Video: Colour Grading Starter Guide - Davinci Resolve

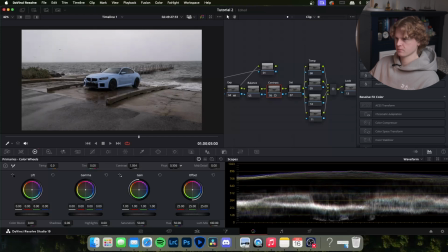(7:08)
And then using our pivot slider we can choose where that contrast is affecting I think Around about there looks pretty good You can see just makes it look a little bit more punchy
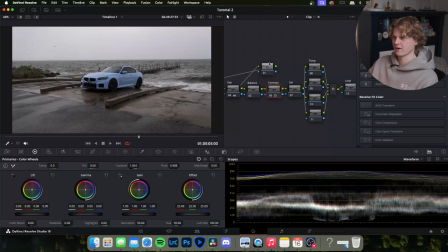(7:21)
very slight difference But with color grading it's the small things that matter and the next the saturation node Once again lots of ways to add saturation in DaVinci but for the sake of this tutorial just being a starter guide We're going to use just the saturation slider So if we drag that
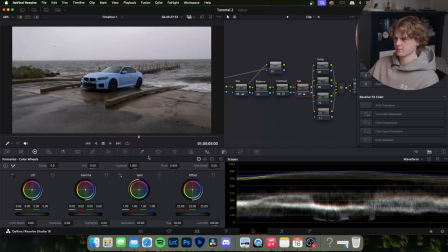(7:35)
to the right we can immediately see the car becomes a lot bluer We just want to be careful with how much we add though Because if this was a paid shoot for a client that had a really expensive car You wouldn't want to change the color
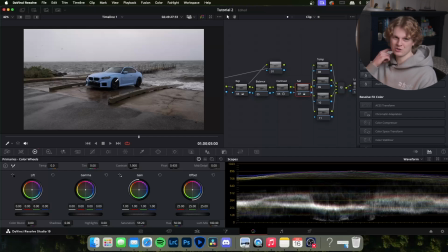(7:50)
of the paint that they spent thousands of dollars on same thing if you're shooting portraits you don't really want to change someone's skin color so just a little bit of saturation is good just like contrast helps make it a bit more punchy and am i doing command d on mac i'm not sure what it is on windows
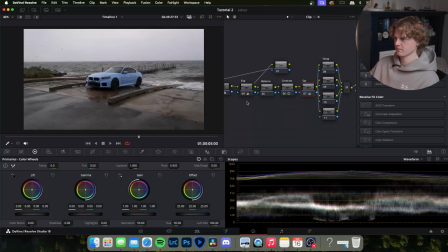(8:04)
but we can see a complete before and after and then if we can select these we can see what we have just done so a huge difference already and the next node is temperature which is pretty self-explanatory this was an overcast
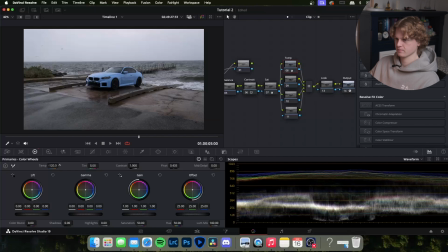(8:20)
day so i might make it a little bit cooler maybe something like that negative 120 looks pretty good it's coming together and then you might be wondering what these three parallel nodes are they're just there for any
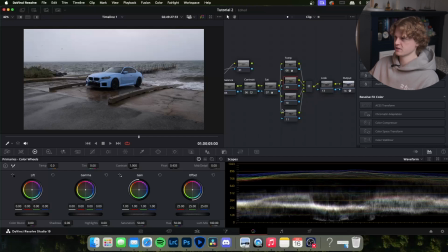(8:35)
effects you might want to add i won't go too deep into this today but ones that i usually like to add are glow
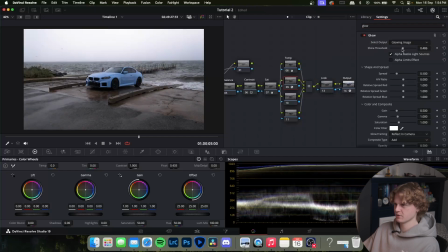(8:44)
on a nicer day even on an overcast day you can add some glow to the sky and it helps to add to that contrasty look really making it look punchy and more interesting because this just monotone gray sky isn't very interesting. Another thing I like to do is if you come over here, scroll down, click on this gradient tool,
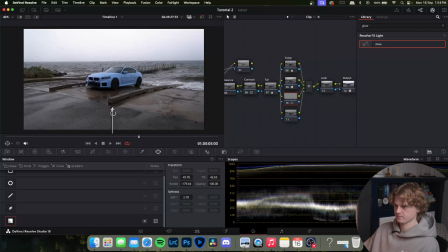(9:04)
turn it around and then position it somewhere like this.
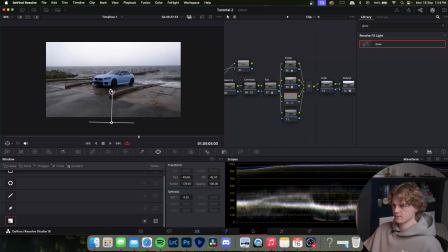(9:11)
You don't really want it to be intersecting your subject but something like that will do. Then come back to your primary color wheels come to offset if you drag it this way it has the exact same effect as a linear gradient in Lightroom so just darken your foreground and it
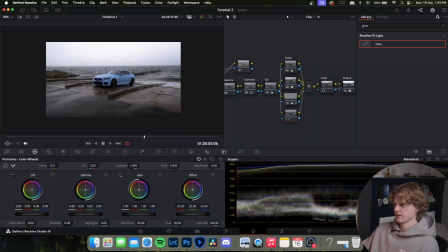(9:30)
draws your eye up to the subject so yeah these nodes are just for any any effects you want to add if you want to add more it's command P but we're not worrying about that today so we shall reset those and then they
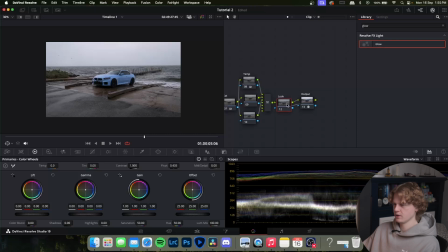(9:43)
will all merge into this which then comes onto our look node which is where we will apply the LUTs so for this one we will come to our
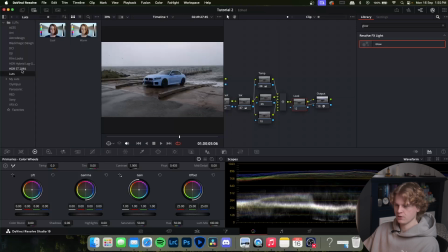(9:52)
LUT finder our LUT gallery come to that folder you made I'm not sure what you named it but here it is LUTs and then I made a cool and a warm one this is obviously a dark moody environment so we're gonna go with the cool one and double click that to apply it
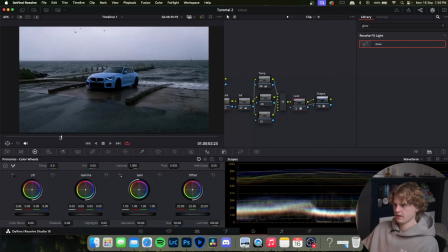(10:10)
and it's added a whole bunch of contrast dark in the image and it's made it a super moody shot but for your shot it may not suit it as well if you come to this tab the key one come
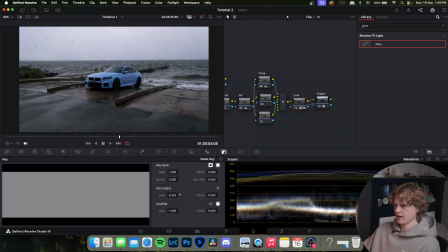(10:25)
to key output you can slide the gain left and right which essentially it controls how much of the light
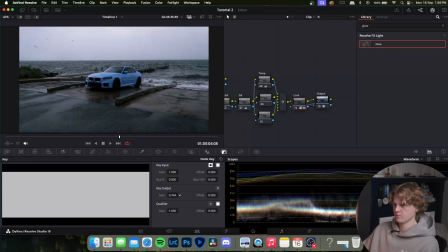(10:34)
is visible it's like opacity slider so I might just bring it back just a tad and we can have a look at the before and the after of putting the LUT on pretty huge difference it's just a big balancing act of going back and forth
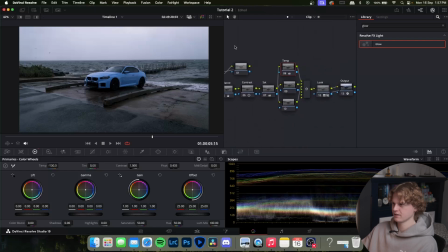(10:51)
changing things seeing what you like as color grading is it's very subjective to what you like so yeah I'm pretty happy with that so we've gone from this to this which is incredible and if we take out the log conversion so yeah
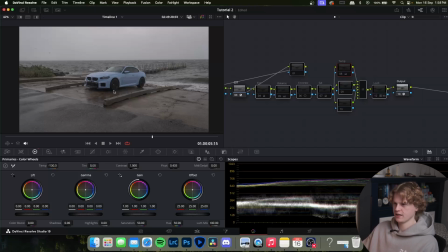(11:06)
so there's the conversion to the DaVinci wide gamut and that's what we were able to turn it into.